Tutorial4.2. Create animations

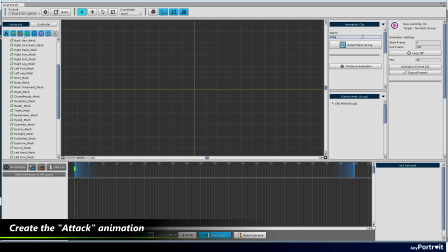741s
Let's create an attack animation that will swing the sword.
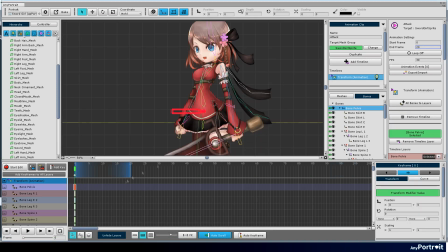750s
This animation is not a loop and must be connected in idle posture.
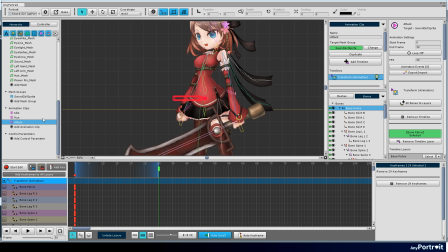755s
Therefore, copy and place the default posture in the first and last frames.
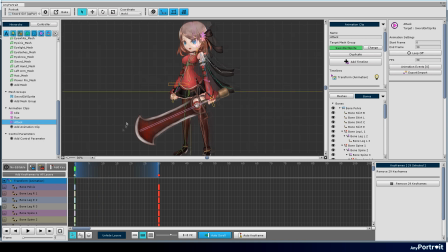Attack animations like swinging a sword look great when they are divided into preparation, action, and recovery phases.
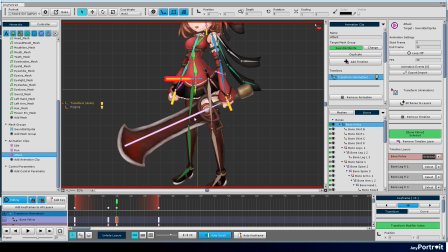774s
Create a posture of the action phase that is the first key. I tried to make the character swing the sword down strongly.
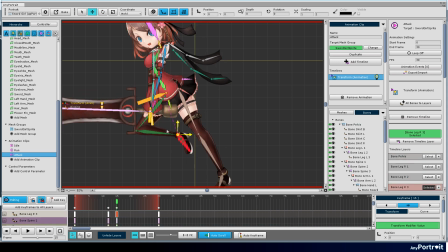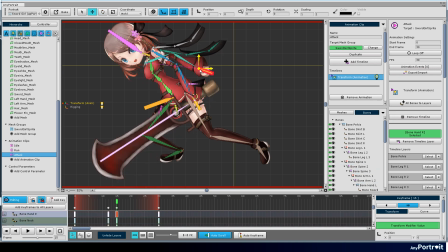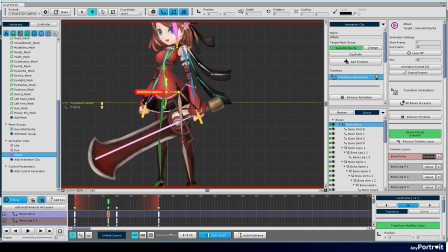800s
Now is the preparation phase to take just before the attack. It is the posture that lifts the sword to vigorously swing.
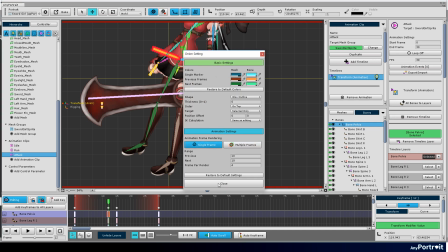809s
Since the preparation phase is not much different from idle, turn on the onion skin and work on it.
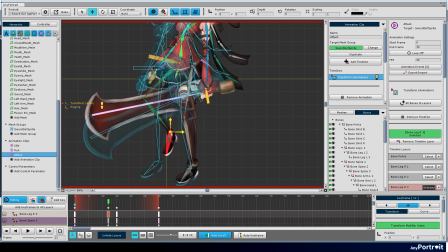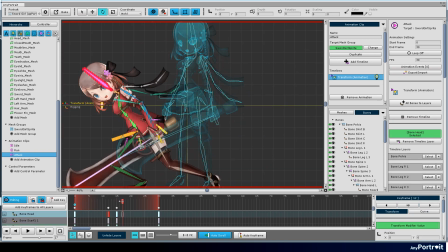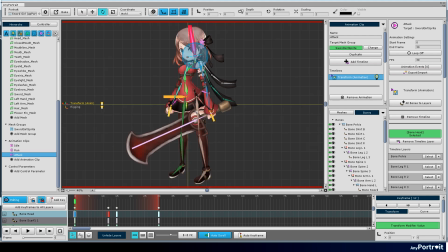The preparatory and action steps are now complete.
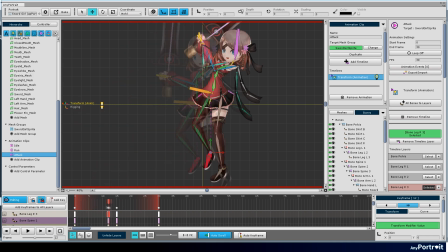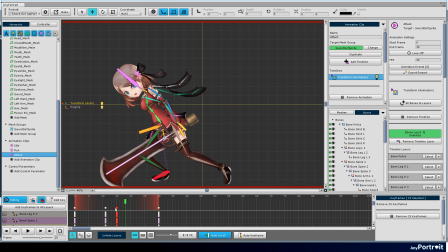848s
Let's create a recovery phase by copying the keyframes of the action phase.
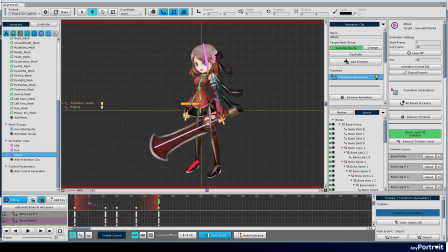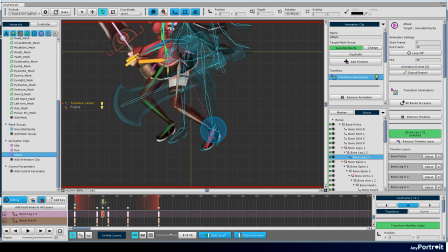862s
By inertia, the body goes down further, and the legs are a little further away.
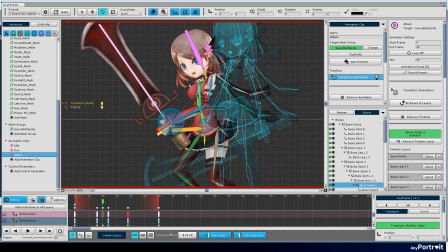870s
Try to stop the sword, but move a little. Modify the recovery phase a bit more.
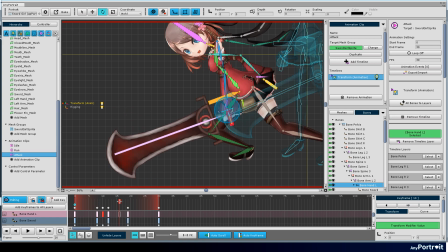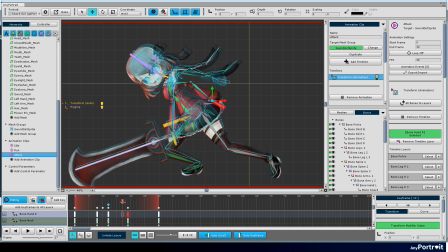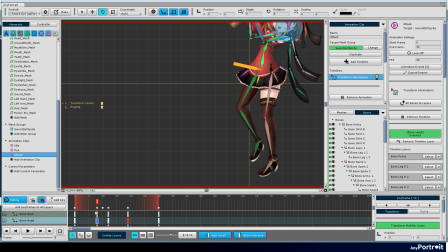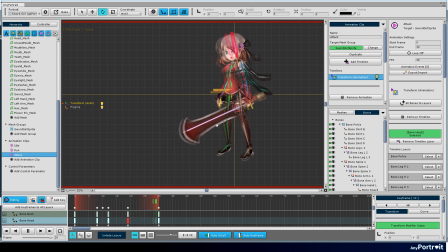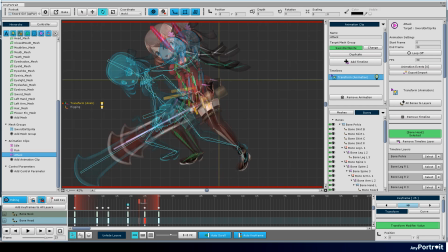919s
To make the posture stand up again after the attack, let's modify the body position and the foot position.
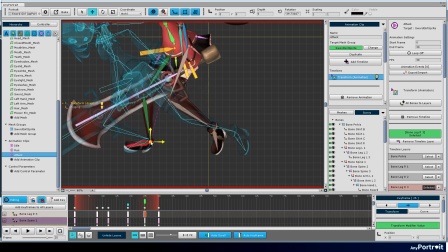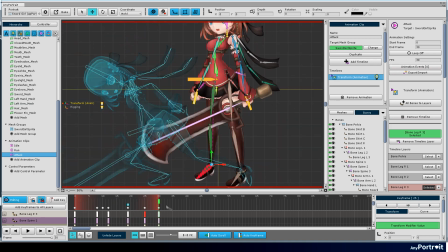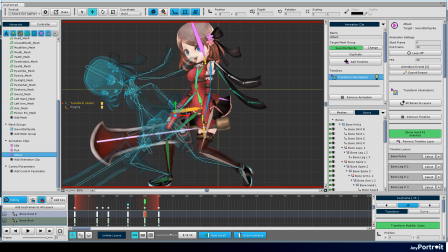940s
Create an intermediate posture for other bones.
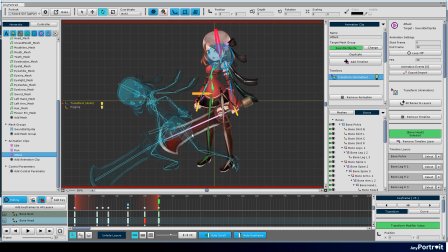947s
The basic animation flow is complete.